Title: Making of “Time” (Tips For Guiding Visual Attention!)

what is up guys, I'm Strubey, and this is gonna be something a little bit different.
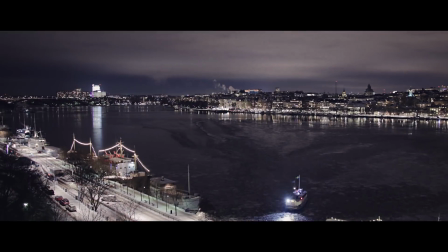14s
So what this is kind of like a tutorial slash making of my previous music short Time.
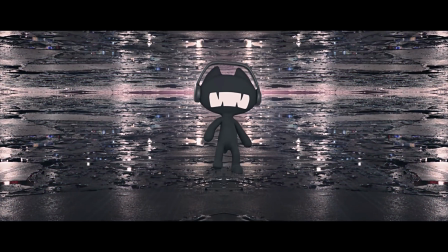19s
And yeah, I just thought this would be a great opportunity for me to share my creation process a bit more and hopefully be able to share some ideas and tips and tricks and stuff like that.
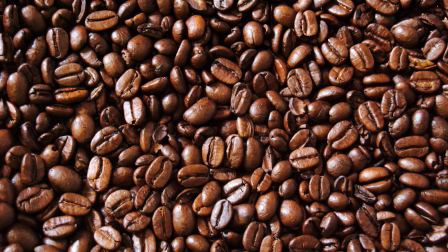28s
But before we get started, coffee. I'll be right back. Alright, let's get started.
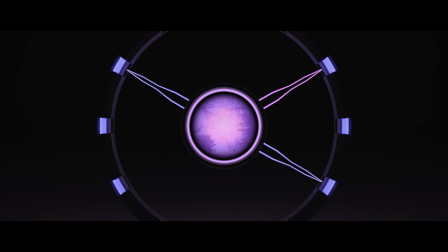38s
So the main reason that I actually wanted to make a video to this song, other than that I really liked it,
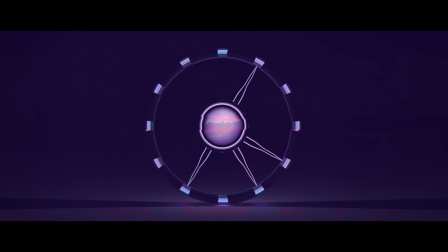44s
was because I felt it had like a really strong theme to it. And it was really fun to come up with a visual theme and story that fit to that. Right, so this first part is just all made in 3D, where I modeled out this pretty simple futuristic themed clock.
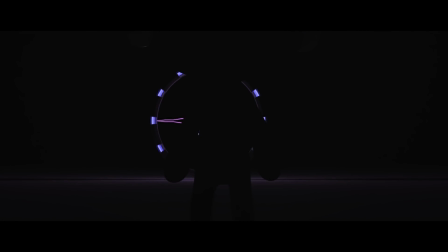59s
And there's nothing too fancy about it. It doesn't even have textures, it just has some basic materials and some self-illuminated shaders to make it glow a bit.
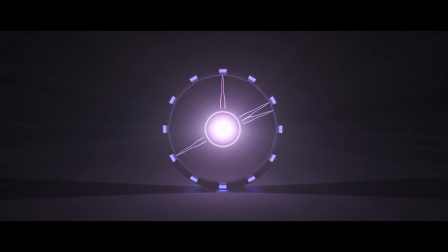67s
And as far as the theme and the colors go, I wanted to go for this kind of like purplish slash bluish contrasty night look.
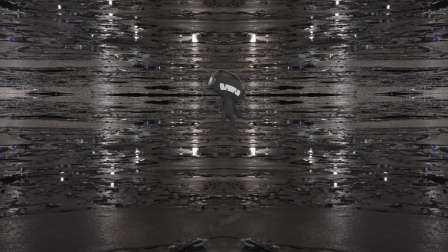74s
And this is just a quick breakdown of all the layers that we used to build this specific shot, and I'll go into a little more detail about how it's built in a bit.
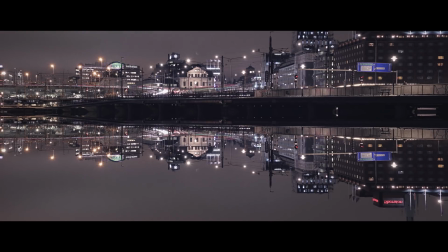82s
And something I also really wanted to try out for this video was a hyperlapse, like the one you can see here where the camera is actually moving.
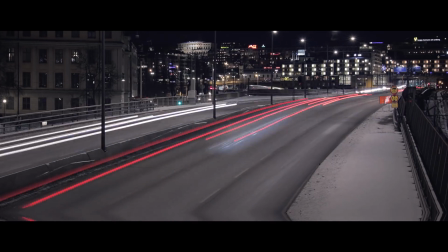89s
And I was really surprised that I actually got it to work, because let me tell you,
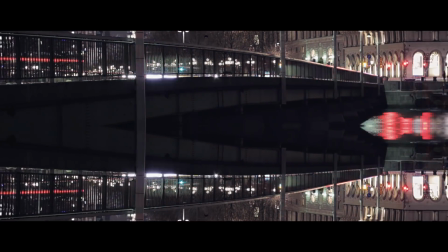93s
manually taking up to 200 pictures handheld in negative 20 degrees
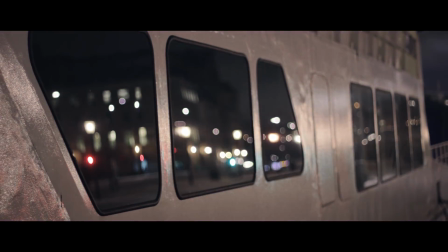98s
Celsius and making them stable enough to work stitched together is quite the challenge.
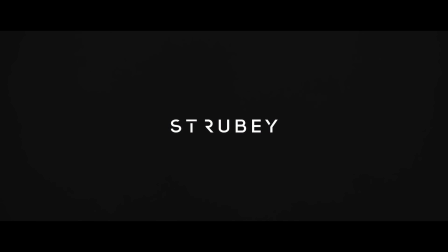103s
I was really satisfied with the result in the end though, so it was all worth it.
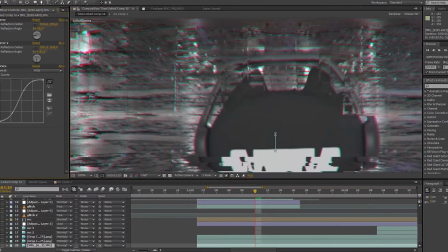109s
Right, so the second part of the video is gonna be more of like a quick tutorial of sorts,
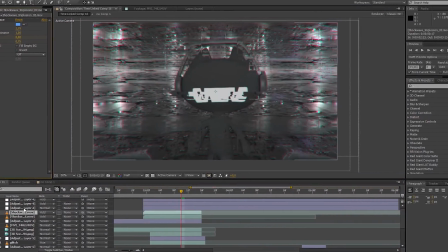114s
where I break down a couple of shots and just talk about some important ideas and tips and tricks and stuff like that.
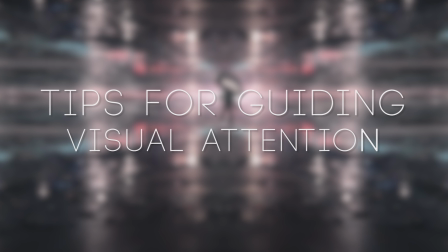120s
So this episode's tutorial is going to be some tips for getting visual attention and emphasizing a focal point,
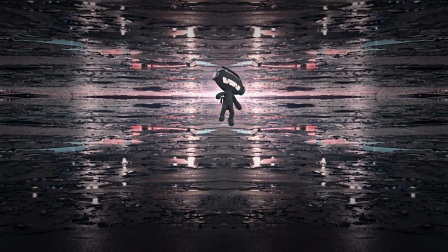126s
which is basically a fancy way of explaining how to draw your attention to something in the frame, like a character you want to have in focus, for example.
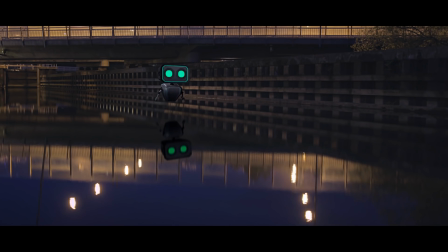133s
And this is probably one of the most important things that you can use to improve your work, whether it's video, photography, or just any form of visual artwork really.
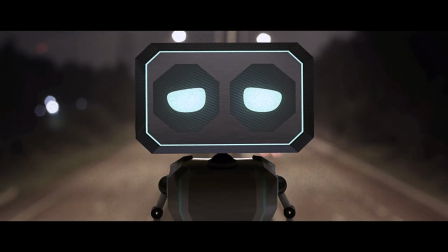142s
So if you do have a clear focal point in your frame, think of ways to make it pop and guide the attention of the viewer to that point in the frame.
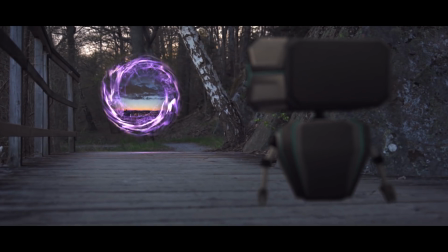149s
And there are multiple different ways of doing this, like altering your composition, changing your depth of field and light and motion and stuff like that.
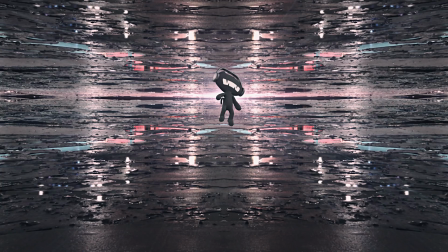157s
But I'm just gonna talk a little bit about some techniques that I use for this shot in particular to improve it.
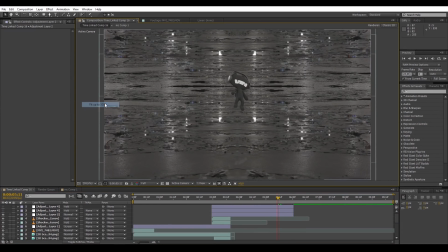163s
Okay, so we're inside of After Effects now, and this is just what the shot looks like with just a mirrored background and the character, plus the shadows and reflections of the character composited in. But this just looks very flat, and there is not much interest to the shot, I think.
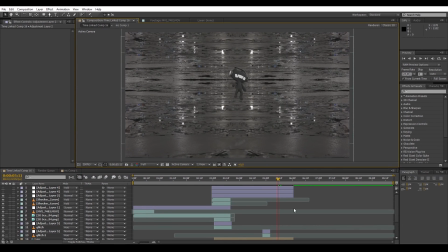178s
So there's a couple of different things we can do to just make the character pop a bit more.
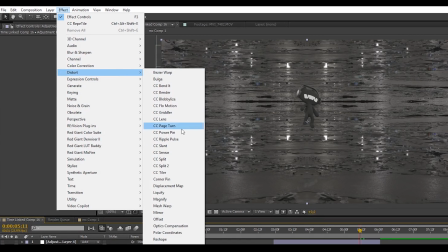183s
So the first thing that I wanted to change was the overall feeling of the motion in the shot. So I created an adjustment layer and added the optics compensation effect to it,
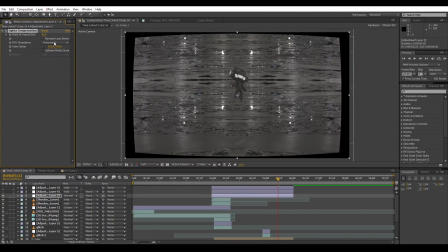192s
which basically is like a lens distortion effect that changes the field of view of the image, giving it more of a wide or zoomed in look depending on what you're after. For this shot I put it to reverse lens distortion and keyframed it over time, which created an increasing zoomed in effect towards the middle of the frame.
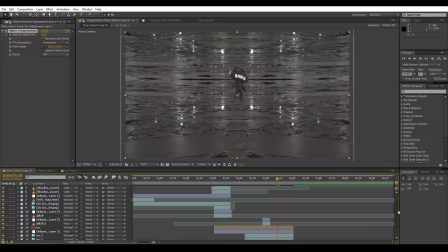209s
And to achieve the final look, I really wanted to separate the character from the background, and the main thing that helped with that was this red lens flare streak that I added behind the character.
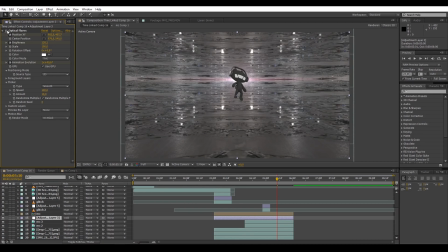217s
You can just instantly see how much more it pops.
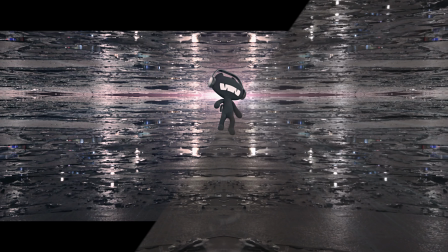221s
After that, I just finished it off by tweaking the colors a bit more, like adding a darker blue tint around the edges and shadows,
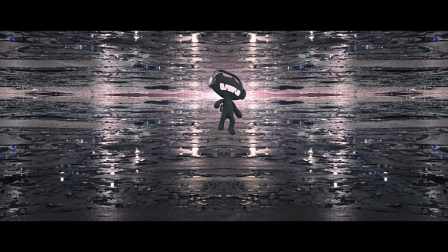227s
which also helps to add focus to the middle because it creates that color contrast between the cool and the warm colors.
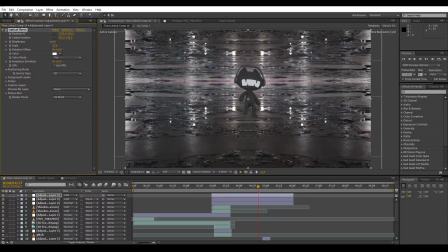233s
Right, so I think that's enough technical talk for now.
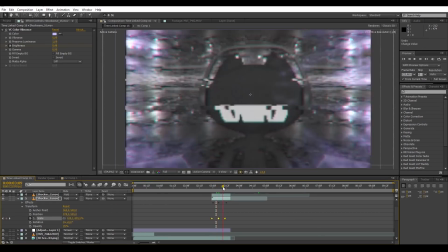236s
But with that said, there are so many more different things that I could cover and be more specific about when it comes to actual tools and specific settings and stuff like that. But I think it's much better to learn when and why you should use the tools they have, instead of just learning one cool effect and then applying it to everything.
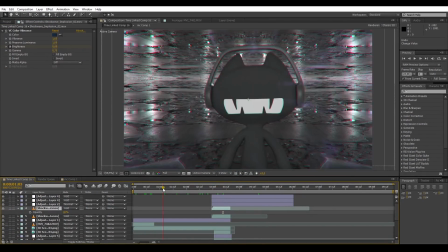253s
So yeah, hopefully you got something out of this, because I'm still learning like everyone else.